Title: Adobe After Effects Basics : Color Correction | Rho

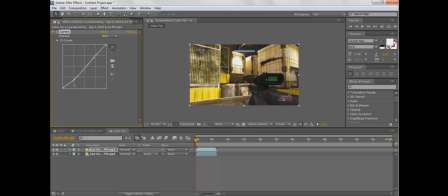255s
That might be a little too yellow. Alright, like that. And so if we go back here, you'll see this is our color corrected one versus the original. So it's kind of looking a little yellowy, reddish, not reddy, and a little darker.
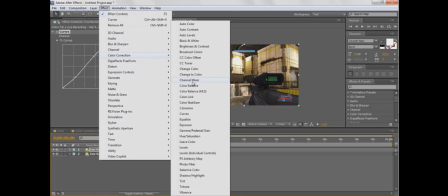273s
Next we're going to go to color correction, tint.
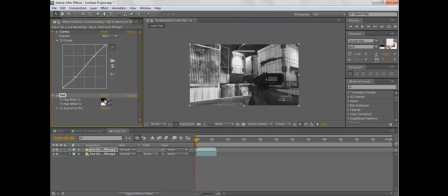279s
Now tint makes it black and white. It makes all your darks black and all your lights white, which is how black and white works.
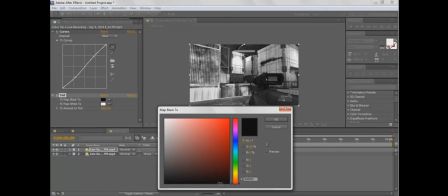286s
And what we're going to do is take the black here, make it a really dark red,
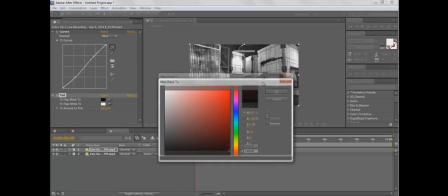290s
so you can't really tell a whole lot of difference between the two, but you can tell that this is verging on red.
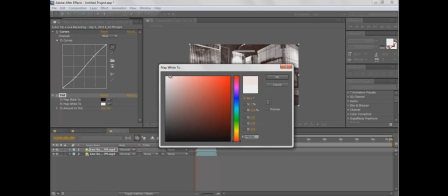296s
And then we're going to take our whites and make them very light pink. So again, not very different, but enough so it'll help add a red tint.
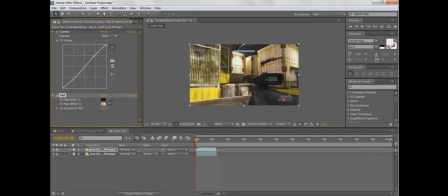305s
Now this shows you how much you want to tint it. Now we're going to make it really low so it's not looking like total shit. Maybe even more than that, 25. So basically it's going to add a little bit of red, but it's primarily making it a little darker and more professional looking.
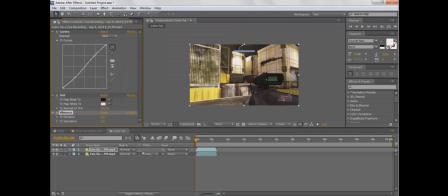326s
We're going to do effect, color correction, vibrance, and this you can change the vibrance and saturation, which are very similar. Vibrance is a lot, I don't know, it's kind of like a minor saturation. And since we're going for a dark look, we're going to make it -15, a very low negative. And again, we take that off.
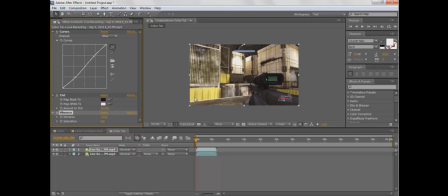345s
It's very, very subtle, but if you look at the yellow here, when I turn it on and off, you'll see it adds a little darkness to it. And since saturation is a little more influencing, that's a bad word, but it makes it more difference.
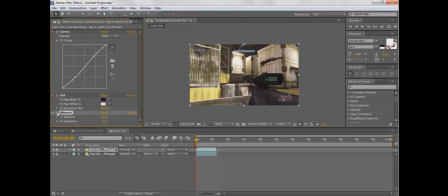362s
You can see that that's really adding. It's taking away some of the colors from it and makes it look more dark. Alright, finally we're going to do color correction, CC toner, which is similar to tint, but a little more in depth, and it adds a little more tint.
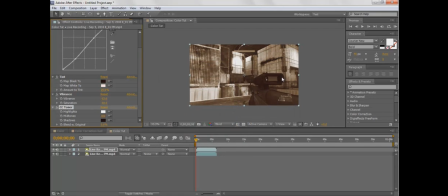377s
Toner does. Toner really is just adding more, it's making it more dark than anything else.
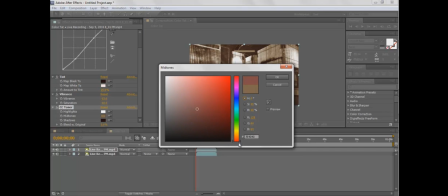383s
So we've got a mid color here. We want to make it a mid red kind of instead of mid brown like that. And same thing where we want to make it really just a light pink. So obviously that looks like shit.
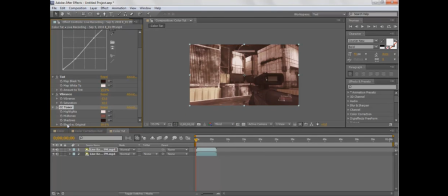396s
What we're going to do is blend with original about 80 or so, maybe even less than that, maybe 75. Alright, so that'll add your kind of red tint. You can do this with any kind of color you want.
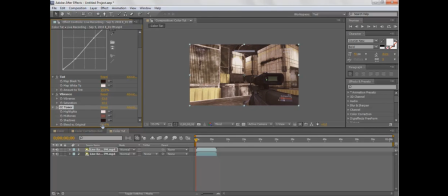410s
That might be a little much still. I don't want this to be too extreme. Now, hold on, blend with original more. Not less, my bad. Alright, so you'll see the red kind of tint that's adding. And I'm going to try and wrap it up. These are pretty much the four main tools that I like to use. Curves, tint, vibrance, and toner.
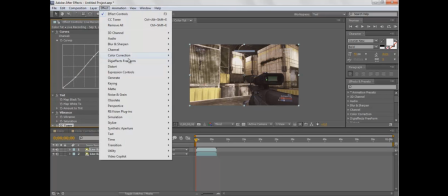429s
But again, there is a lot of stuff to work with in After Effects. You've got all these tools. I haven't even messed with most of these, so I probably have to do that at some point. And it's all a matter of preference, like what you want to do, what you want to look like,
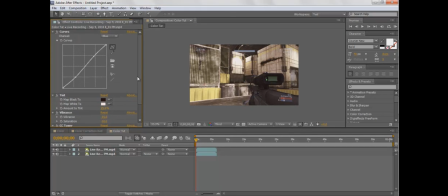442s
what you want your clip to look like. And it's a lot of just playing around to see what looks good to you. And then down here we've got the original, so you can see what it looks like pre-color correction and after color correction. It's looking a little bit too red still.
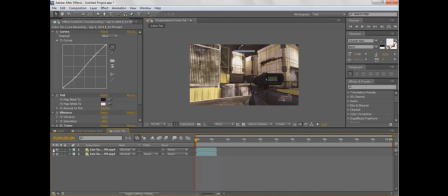457s
I mean, again, it's just what you want it to look like. But that's very similar to what I've got looking like in our clip here.
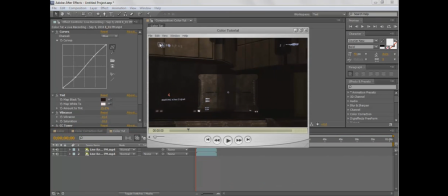465s
Also, you'll notice that if you just pause this for a second, up in the corners here I've got some blur, which I might do a tutorial for, but that's easy enough.
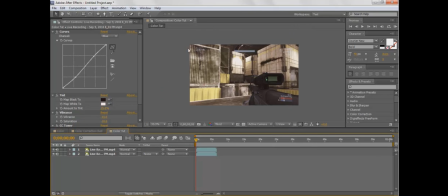473s
Basically just masking it and then duplicating it, so you add blur only to the top sections there, and you can do that with the ellipse tool.
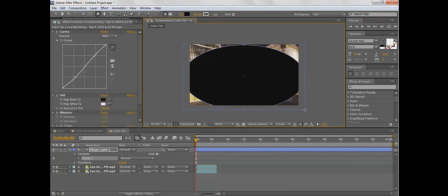482s
That was crap. Anyway, well, you get the idea.
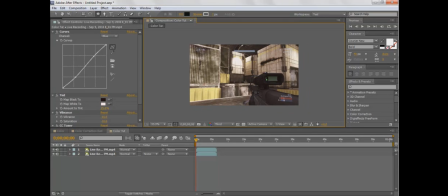487s
I might do a tutorial on that later. But that's basic color correction in After Effects. I am Ro from Fractal Studios. Go ahead and click the subscribe button if you liked it.
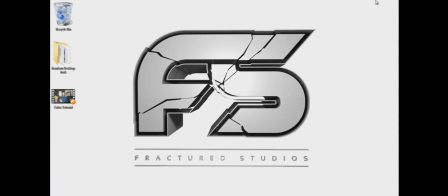498s
Comment, like, thumbs up, whatever you call it. I'll catch you guys later. Peace.